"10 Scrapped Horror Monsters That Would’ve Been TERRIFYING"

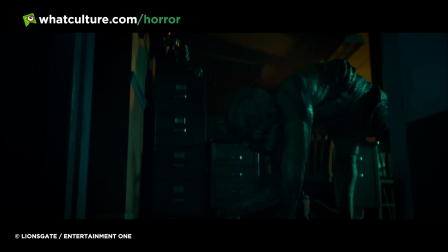The world of movies moves at a breakneck pace at times, meaning that inevitably when ideas are being thrown out left,
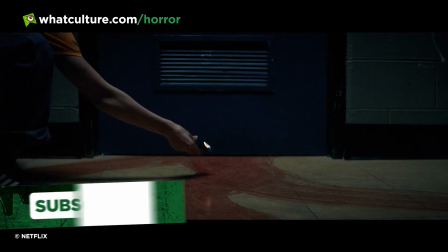right and centre, some of them are going to end up having to be scrapped whilst others are just left at the wayside.
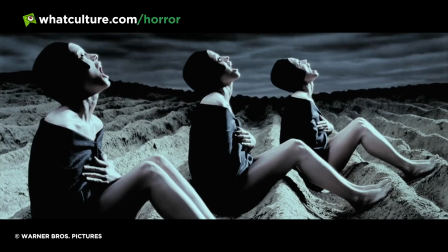There are plenty of amazing monsters out there that never got to see the light of day, because maybe time passed, interest waned, or the budget run out.
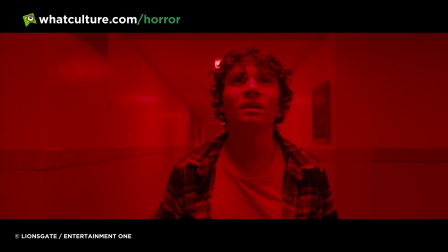Whatever the reason, trust me, there are some real good ones out there so let's take a look at a few of them.
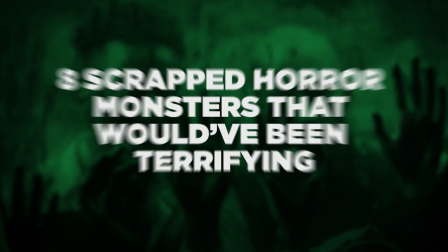I'm Amy from WhatCulture and here are 8 scrapped horror monsters that would have been terrifying.
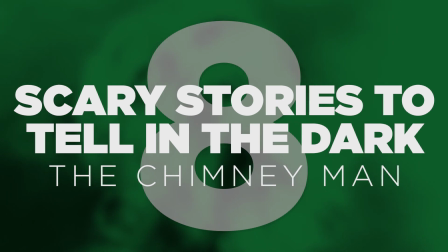8. Scary Stories to Tell in the Dark The Chimney Man All the way back in 2013,
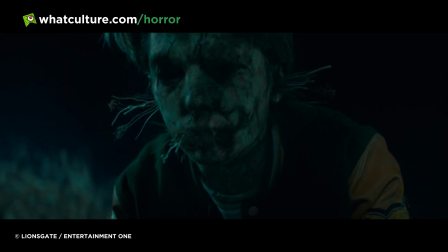CBS Films obtained the rights to turn Alvin Schwartz's books, Scary Stories to Tell in the Dark, into films,
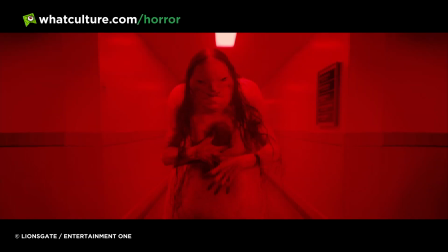and thus began the process of turning this sprawling source material into one 108-minute film.
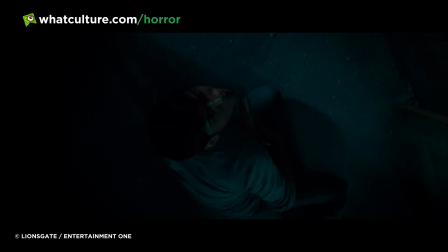Looking at the first book alone, you can find where a few of the good stories came from.
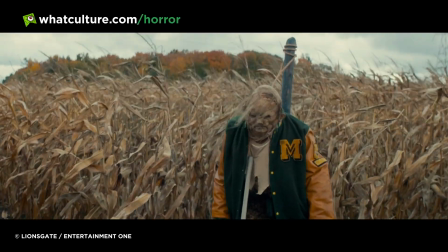However, for all the stories of Schwartz's that they chose to utilise, there also had to be those they ignored.
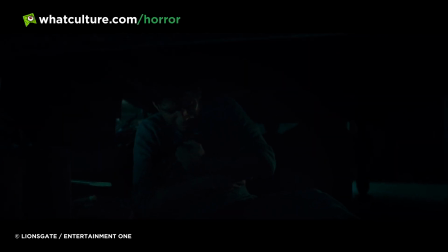And one that seemed fitting for the film's tone but didn't quite make the cut was the zombie from the story What Do You Come For?
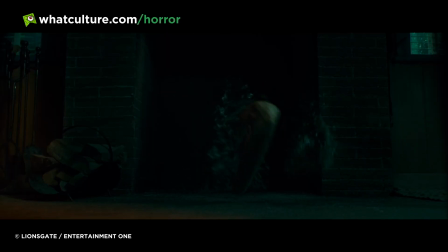In the story, bit by bit, a corpse falls down the chimney and reassembles itself.
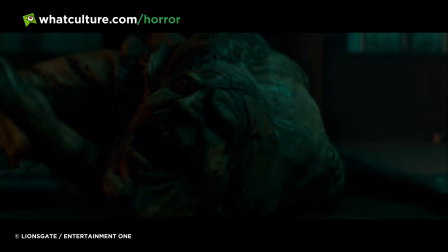Long, rotten limbs reattaching at the joints become one great, gangling man who dances around the room before attacking.
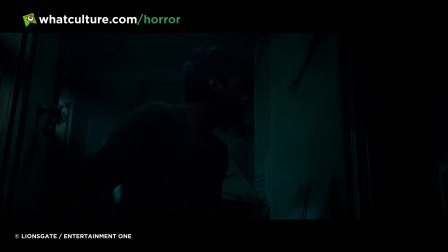It seems that in the film, two stories became one so as to use certain parts of each that the filmmakers liked.
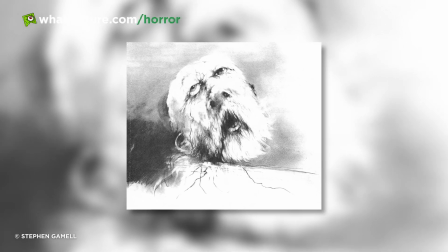The fella in question here may have well been blended with the story of Mitaidoti Walker, in order to lend him a body to go with his creepy head.
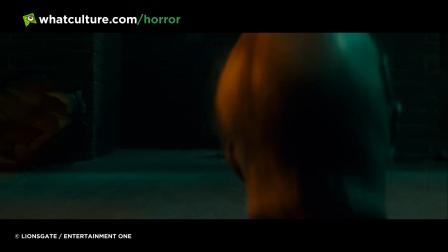So, in a way, this monster appeared in part, but it still would have been great to see him in full.
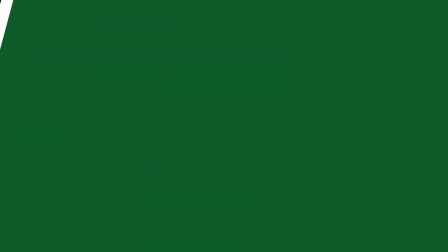7. I Am Legend Love it or hate it, I Am Legend has become a somewhat infamous film.
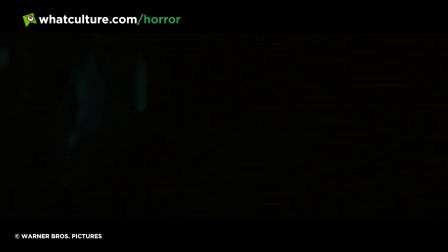The movie's vampiric, zombie-ish monsters are now known as being sort of goofy-looking.
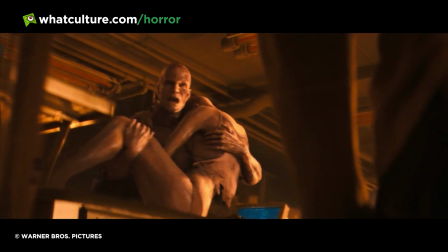CGI has come forward in leaps and bounds since 2007, and their elastic-y, plastic-looking faces aren't exactly the peak of visual excellence anymore.
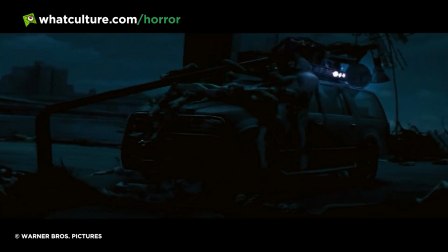In the beginning, though, the monsters looked entirely different, and that's because they were going to be played by actors wearing prosthetics and makeup.
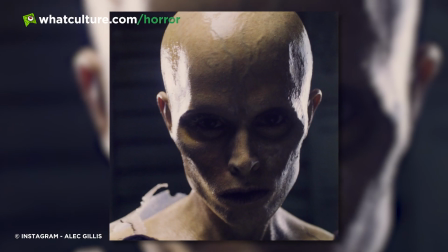This would have lent a more human look to them, reminding us that they were people before they were monsters.
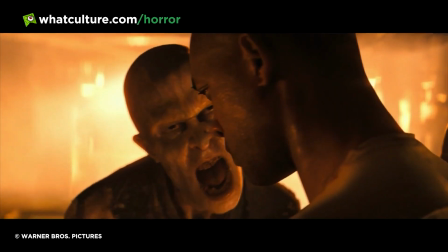Without the goofy CGI and other time-saving, slightly misguided changes, yes, including that ending, the monsters would have been far more impactful in some ways.
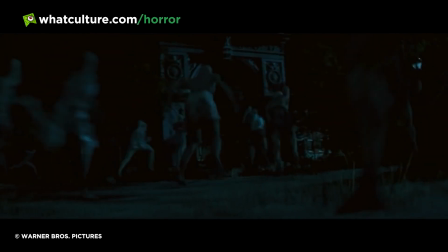Especially in line with the messaging from the movie's source material novel, having humanized beasts could have been really smart and equally as terrifying.
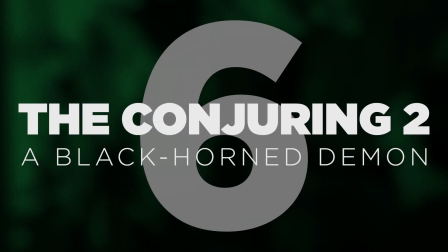6. The Conjuring 2, a black-horned demon.
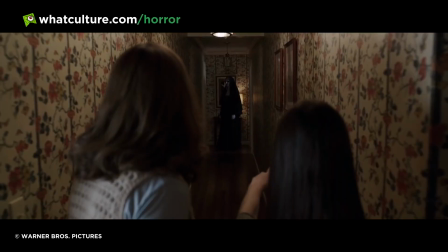Believe it or not, most of this film was filmed and edited with the understanding that our central monster would not look like a nun at all.
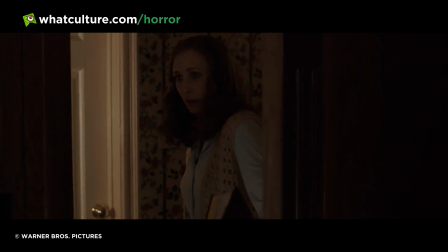In fact, it would be a big, hulking, jet-black demon. Now, this entry is not to say that the nun look didn't work well, because it was definitely scary in its own way,
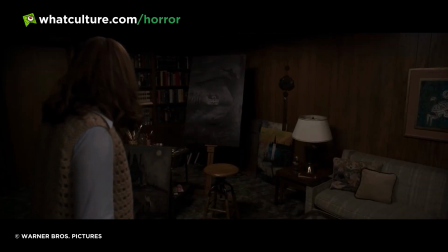and also intelligent in its own way, but it is worth giving a little nod to this guy because he is very cool looking.
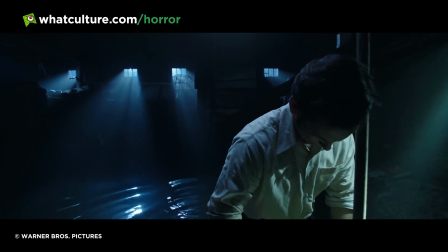The demon was part inspired by classic iterations of Dracula, and was initially created for a film director James Wan was attached to long ago called Castlevania.
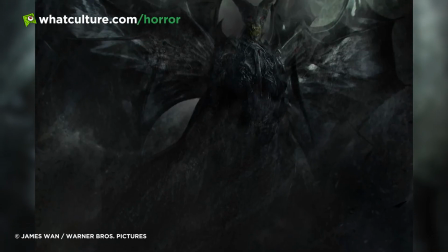There exists a fully animatronic build of this villain, to which they planned to add sprawling CGI wings, but when it came down to it, the beastie just didn't fit right.
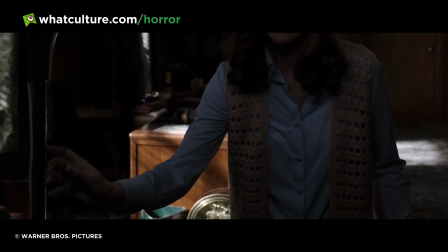When it came to the edit process, Wan thought that the whole huge ugly demon thing just didn't suit the film.
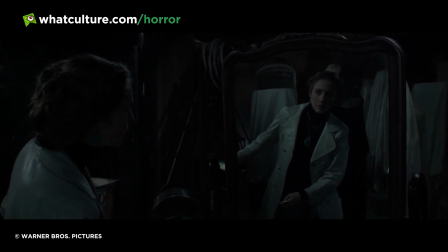He wanted something to feel closer to the central characters, something that personally would challenge the Warrens, and so swerving towards religious imagery made sense.
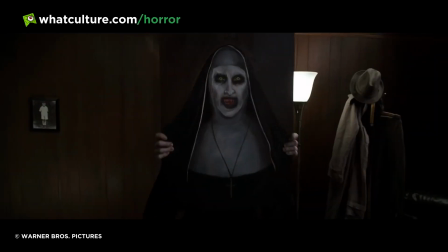Valak the Nun is unsettling for sure, and absolutely terrifying in her own way, but take one look at this guy and tell me he isn't amazing.
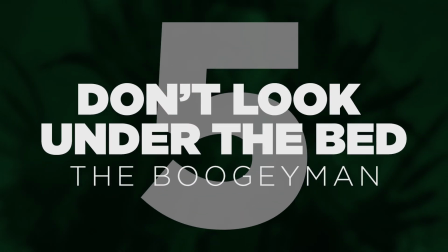You can't. 5. Don't look under the bed, the boogeyman Now I don't believe that most of us were avid horror watchers as children,
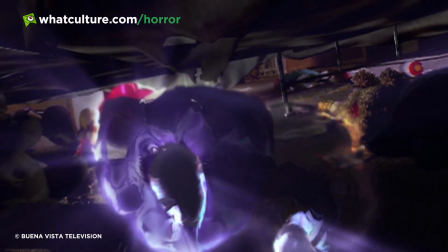and I think that's mostly because our parents were sensible enough to know that sticking cannibal holocaust on the telly for a ten-year-old would probably cause lasting damage.
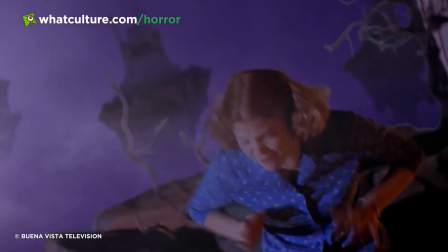This doesn't mean that there isn't a whole sub-genre of scary movies aimed directly at children, though, because within reason, kids still love to be scared.
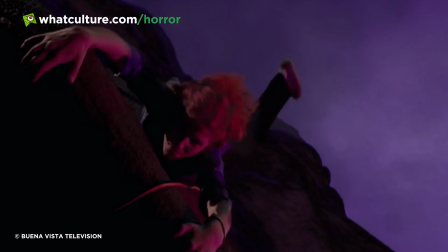Well, it turns out that for a lot of viewers, they pitched this one a little too frightening,
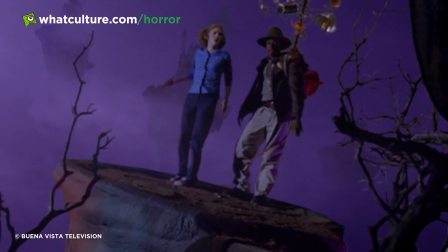and an influx of parent complaints saw Don't Look Under the Bed lose its annual replay status.
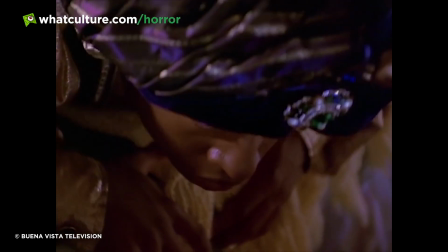As scary as it was, it could have been scarier had they not scrapped the initial monster design.
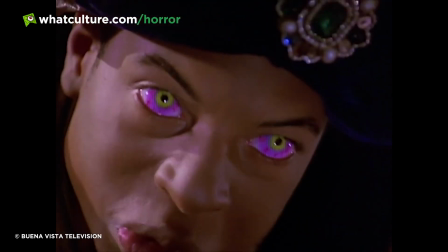This is according to director Kenneth Johnson.